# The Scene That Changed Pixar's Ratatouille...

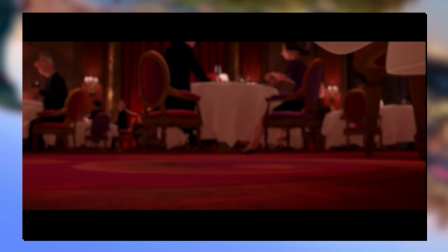Reversal of what we saw before, warping everyone now back into place as Ego re-associates.
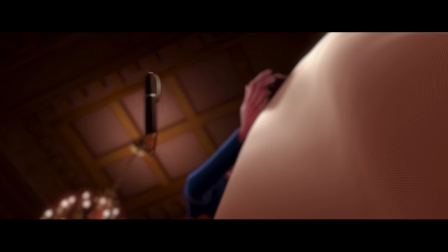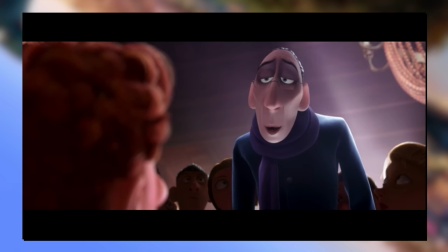Such a simple shot, and yet it tells so much. It's a slow-mo drop of the most important item of Ego's.
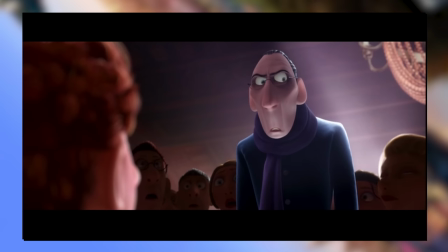Practically his only item. Here he is to tell a scathing review, and yet immediately, he stopped working.
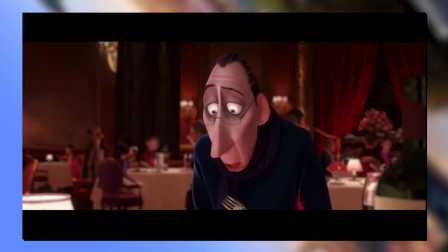Coming to a realisation of his purpose in life as a whole, and reassessing what he's doing in the moment.
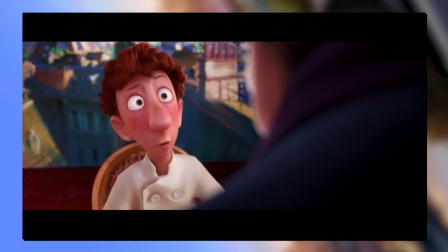Wanting to just eat and enjoy the food, rather than critique it. As after all, this is where he would've started.
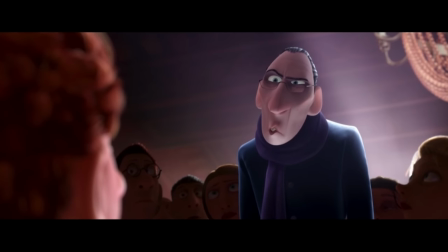I don't like food, I love it.
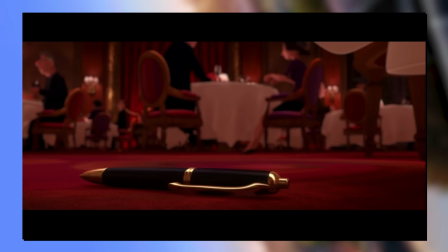And that love must have started from a genuine enjoyment in the food laid in front of him.
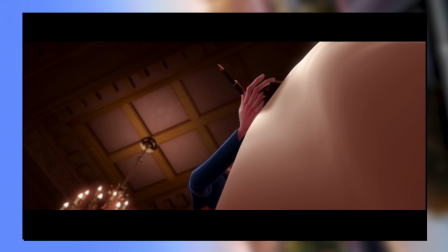The pure joy of satisfaction and good food perhaps perhaps being the very core of his career that he'd forgotten along the way.
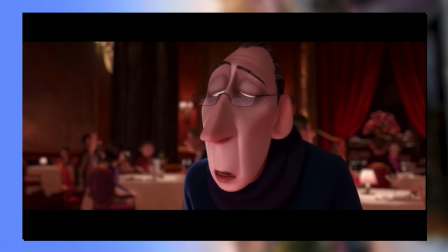What with his drab attire and affinity for the negative.
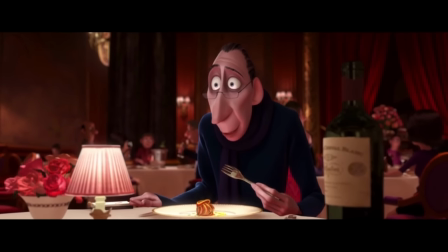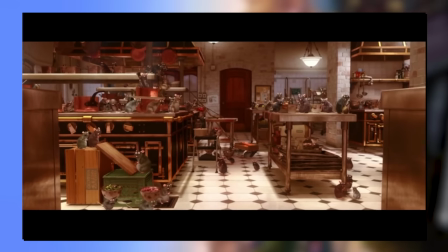So with a gentle pan down, Ego starts to act upon this newfound revelation, and cracks a giant smile unapologetically.
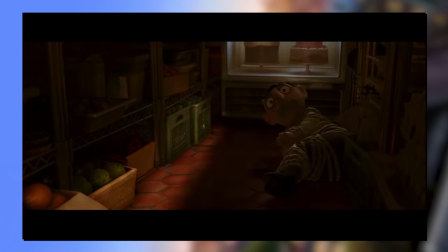It's the best case outcome for this clear underdog of a restaurant.
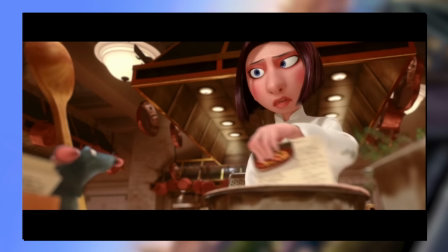You're now at the halfway mark, so you know what to do. Subscribe if you haven't already, or suggest more animated scenes you'd be interested in us breaking down.
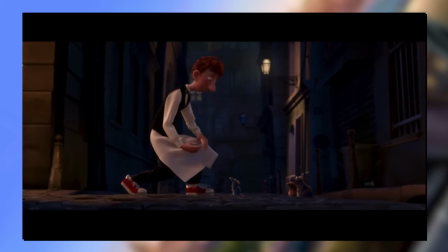Otherwise, let's get back into it.
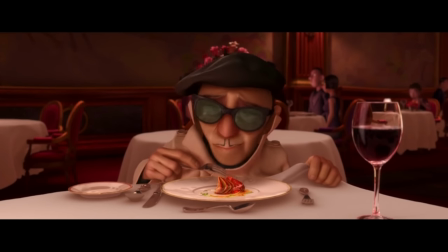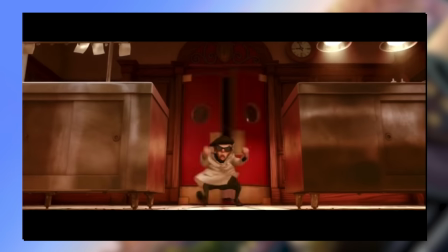Irrelevant prior manager also has a bit of a moment liking the food, though it comes off a little more orgasmic.
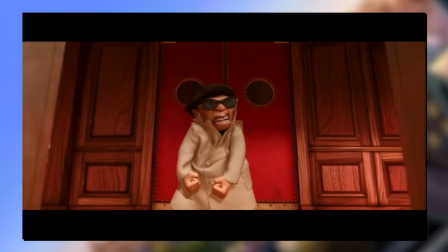Not that he succumbs to actually enjoying the food anyway. He is unworthy of the food, chuck him in the freezer!
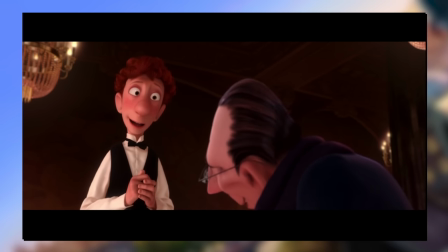And so Ego is ecstatic, wanting to give compliments to the chef for the first time in a long while,
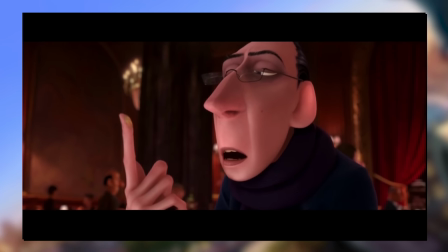presented with a gentle twirl on linguine, before he realises that that's not the chef of the night.
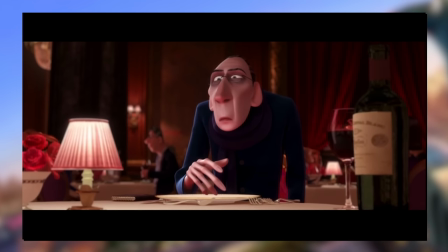Now with the camera sort of neutralising out, there's less romanticism because our subject has changed to the missing character in this exchange.
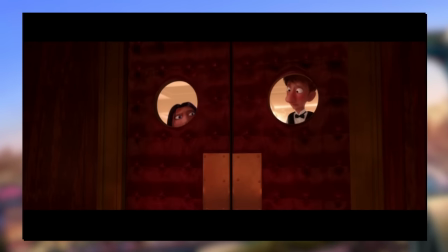To which they then deliberate on how to, and whether to, tell him the full truth.
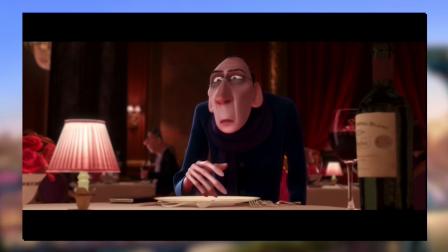Zooms on a once again scowling Ego.
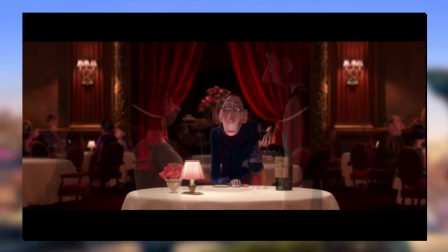Over the shoulder as they argue from the door holes, and some more cross-dissolves as the camera pulls further and further back to insinuate the passing of time,
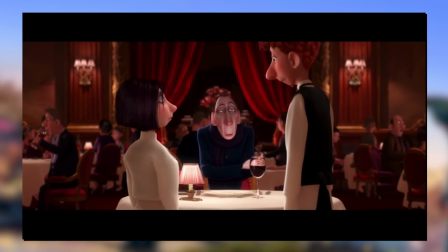as Ego is more than happy to wait till the end of the evening to see this 5-star chef.
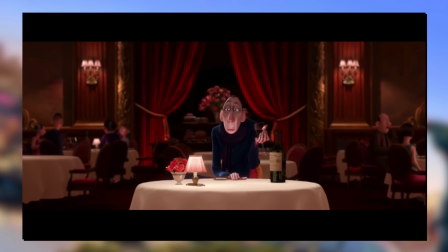And enjoy a couple bottles of fine wine as well it seems. Only the best quality for a man with as high a stature as him.
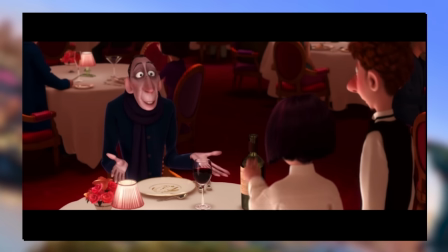Until eventually, they show him.
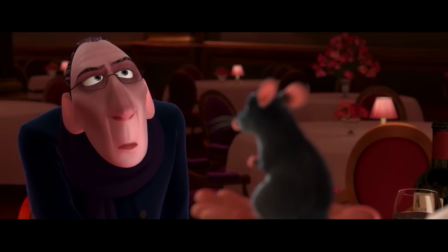At first, Ego thinks it's a joke.
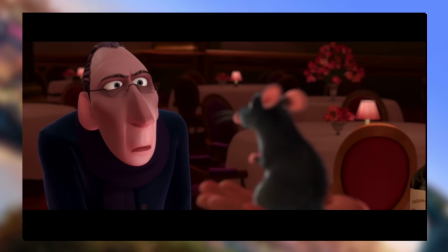Keeping Remy blurred in the foreground is an interesting choice for his reveal, but it makes sense considering this is all about the reaction.
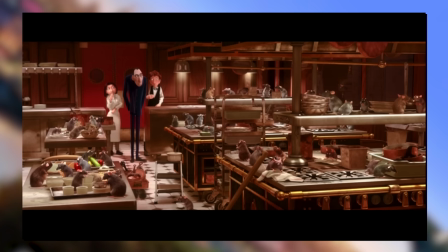And then we cut to a wide of the three observing the kitchen, the opposite extreme of perspective.
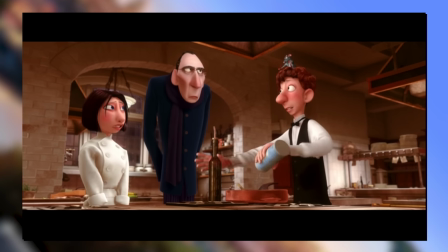Though Ego still stands as this immensely tall and slender figure. You know, they do say height as a strong factor in a person's success due to their domineering advantage.
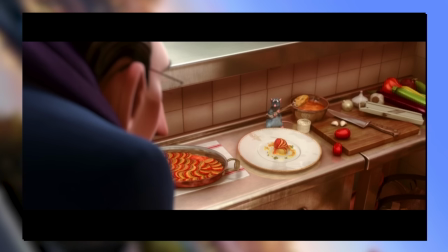But yes, it's a collection of reaction shots from all sorts of angles. Mid shot, looking down, over the shoulder.
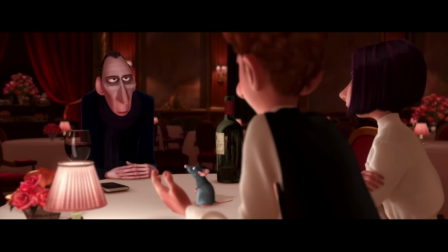He doesn't react beyond asking an occasional question.
And all presented with ego's unrelenting expression.
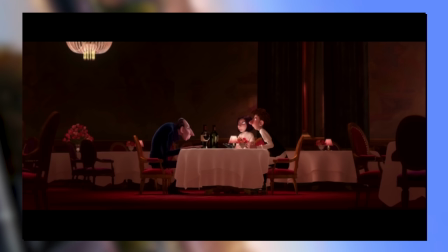Kinda hard to read, and because of that it's all the more worrying. As we have now switched to narration from Remy to hear a little more from his voice actor.
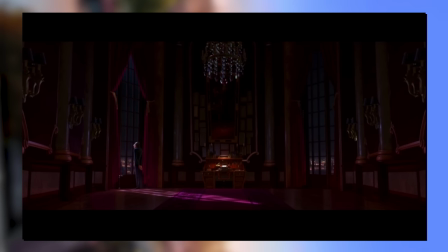As well as guide us over this re-explanation of events. Until, eventually, we hear all the words that Anton Ego has to say on the matter.
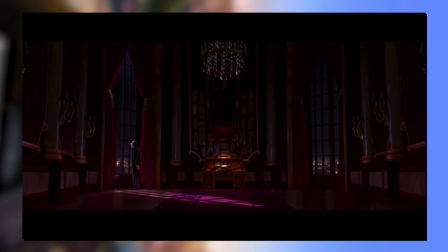Reflecting not just on the restaurant, but the role of reviewing as a whole. So I want to dissect his individual lines here as well. I'm sure this era of Pixar has something incredibly profound to say ahead of it's time and all.